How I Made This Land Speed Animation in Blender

And by the way, while this is rendering, I have made a full walkthrough step-by-step course on how you can create the scene, which you can check out on my Patreon.
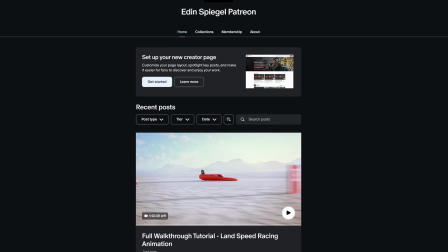4:16 So check out the link in the description if that sounds interesting.
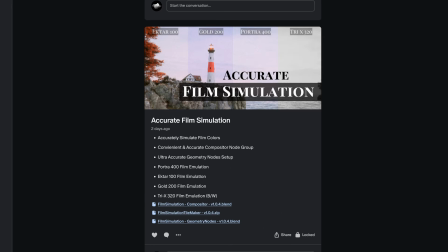4:19 On my Patreon there are also all my node groups that I make, the clouds, the new film emulation, the old film emulation, procedural moss, my tree generator.
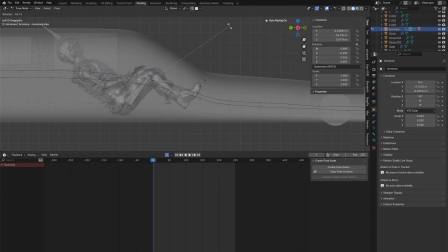4:27 Check it out if you're interested. But anyways, then I also downloaded a Mixamo model of like this soldier because I think the suit would match like a land speed racer's suit pretty well.
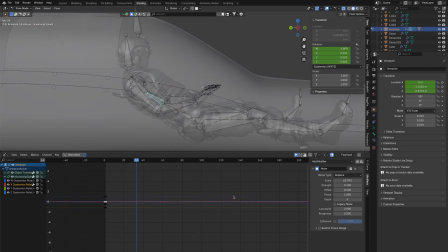4:36 Like it wouldn't, but from afar it would look like that.
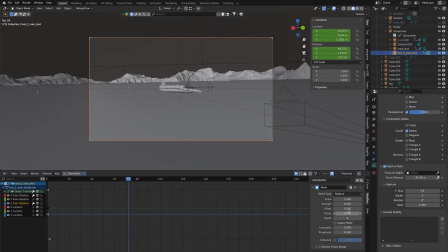4:38 Then for some camera shake, I did like a really high frequency noise and a lower frequency noise to make it look like it's really going fast and it's like vibrating.
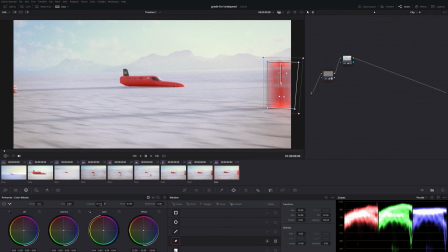4:46 Then also adding a color grade, and with that it's done. So here is the final result.